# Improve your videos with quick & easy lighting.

How's it going, everybody? My name is Burke Cullinan, and today we're going to talk about lighting.
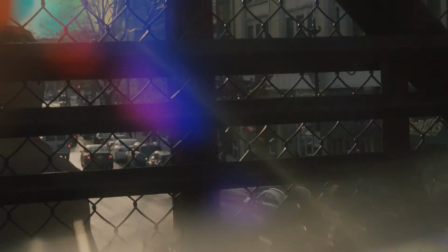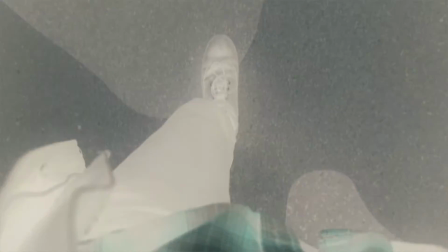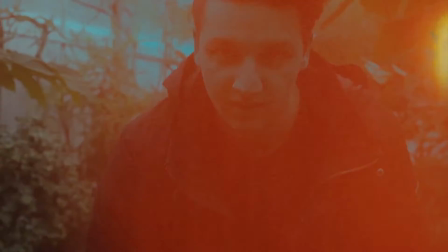Lighting is such an important and crucial part to filmmaking and photography, and if you just spend just a little bit extra time on it, it can really improve the quality of your content. We got a lot to talk about today, so let's get it going. Alright, so this is my setup here.
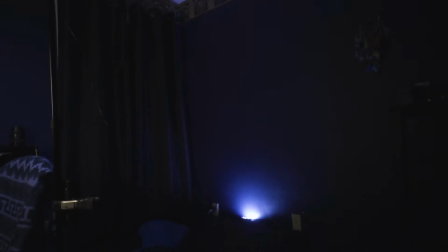37s
I have 3 lights. They're all LEDs. I have my key light right there. That's a hair light, and that's just a backlight lighting the background. So these 2 lights right here actually came as a kit.
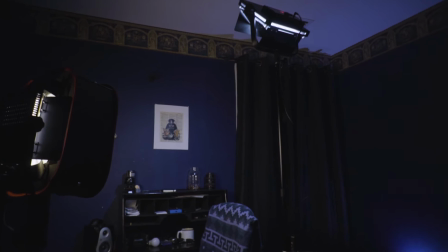48s
They're a Fancier Studio 576 LED light kit.
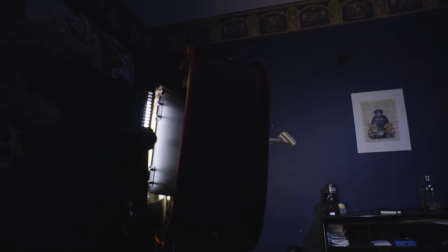52s
They're LED lights, but what I did for this one is I actually put some CTO in it, which is color temperature orange, so that it gives a warmer tone.
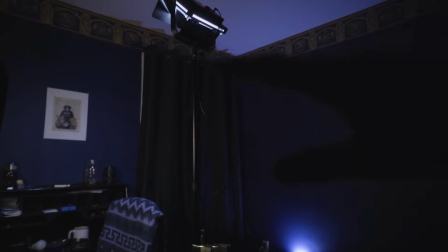60s
Fun fact is all 3 of these lights are actually set to different color temperatures so that I can get more contrast out of my image.
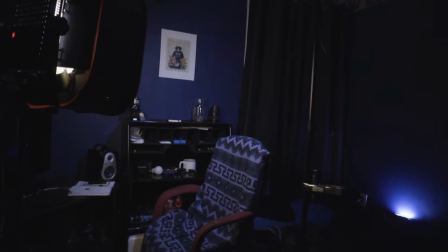67s
I wanted to give more separation between my subject and my background. This thing right here is called a softbox.
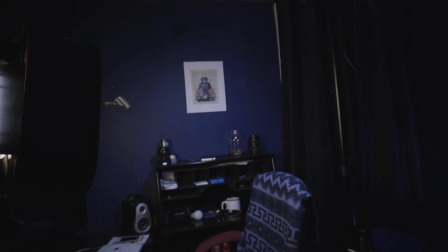73s
I purchased it separately from the lights. I'm going to put a link down in the description for all the stuff that I use, so if you guys want to check it out, feel free.
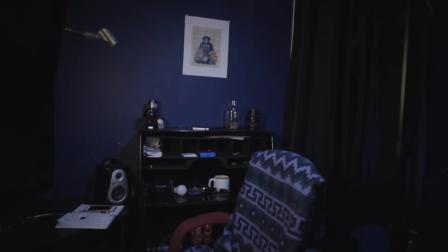80s
What the softbox does is it just softens up the light, so my shadows aren't harsh, my light isn't harsh, my fall off isn't harsh.
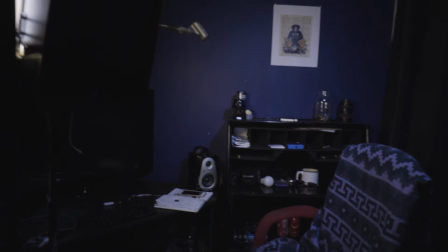87s
It's just nice. It makes it look a lot more cinematic and dramatic. So let's talk about the color temperature real quick.
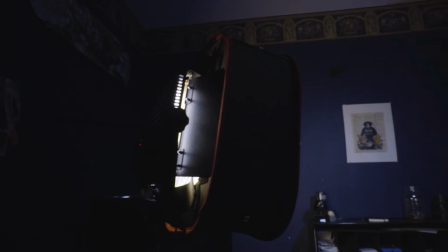93s
So like I said, I put some CTO in there, color temperature orange, to make this daylight LED
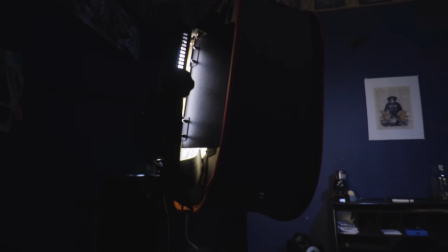100s
around color temperature 3200 Kelvin, which is what this camera is actually set to.
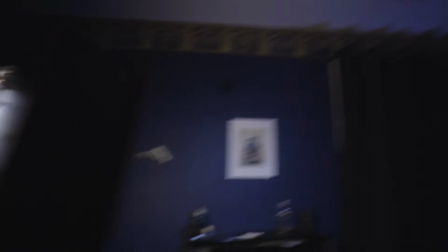105s
So it's white balanced with this light. This light doesn't have any gels in it.
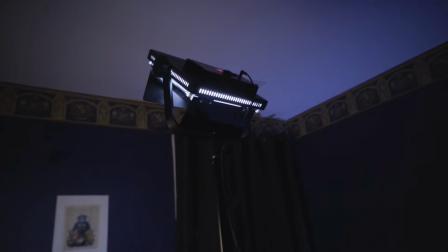110s
It's a full daylight LED, so it's about 5600 Kelvin.
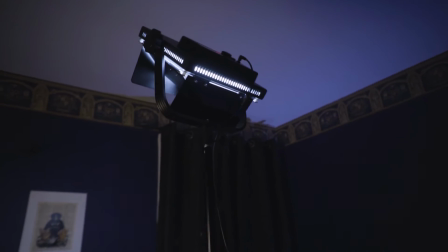114s
So it's gonna be a little bit cooler because I set the color temperature in the camera to 3200. And then this LED back here is an Aperture M9. I put a blue gel on it so that it's a little bit cooler than 5600.
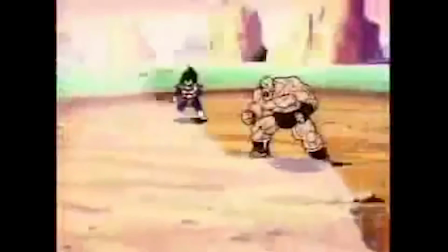127s
It's probably, over 6000.
Vegeta, what does the scouter say about his power level?
It's over 6000. So now that I'm sitting here, you guys might have a better understanding of what's going on. That light right there is my key light. Like I said, it's lighting me, it's lighting the subject. This light up here is my hair light or backlight. What that's gonna do is just give me a nice edge to kind of separate me from the background, and then that light back there I'm just using to add a little bit more depth to the image to light the background. Now I understand that not everybody is gonna have a setup like this, or maybe you don't have the budget for a setup like this. So let's talk about that. Chances are you probably have some lamps lying around your house that you could use, so definitely grab those. The next thing you're going to want to grab, if you head to your local hardware store or you buy them online, is some LED daylight light bulbs. Next, we're going to need some foam core. You can get that at CVS or Walmart. Some duct clamps, which you can get super cheap online or at your local hardware store. This last item you don't necessarily need, but if you want to take it a step further, you can head over to Amazon and get some gels. I'll put some links down in the description below. Or you could head over to a craft store like Michael's and get this like plastic transparent material that's colored, and you can put it over your light. So the first thing you're going to want to do is you're going to want to set up your key light, and you're going to want to set up your key light so it's bouncing into your foam core.
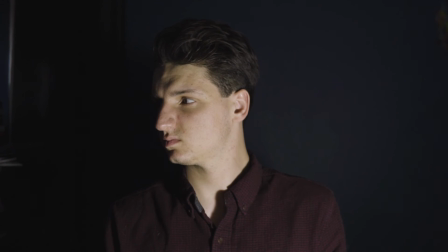208s
The reason being is because if you had the key light just facing your subject, you're going to have a lot of harsh light, harsh shadows, and the fall off is going to be a lot more harsh.
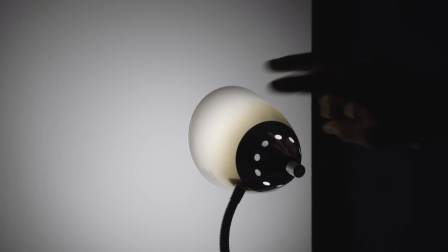216s
Whereas if you bounce it into the foam core, it's going to give off a nice soft light, softer shadows, softer fall off, just more cinematic and dramatic. Next, what you're going to want to do is take another light and place that behind your subject, giving your subject an edge to separate them from the background. And here's where you could take it a step further by adding a gel to that backlight just to give a little bit of contrast to your image. But that's pretty much it. By spending just a little bit of extra time on lighting, you can really improve the quality of your content. If you guys have any questions, feel free to leave me a comment down below.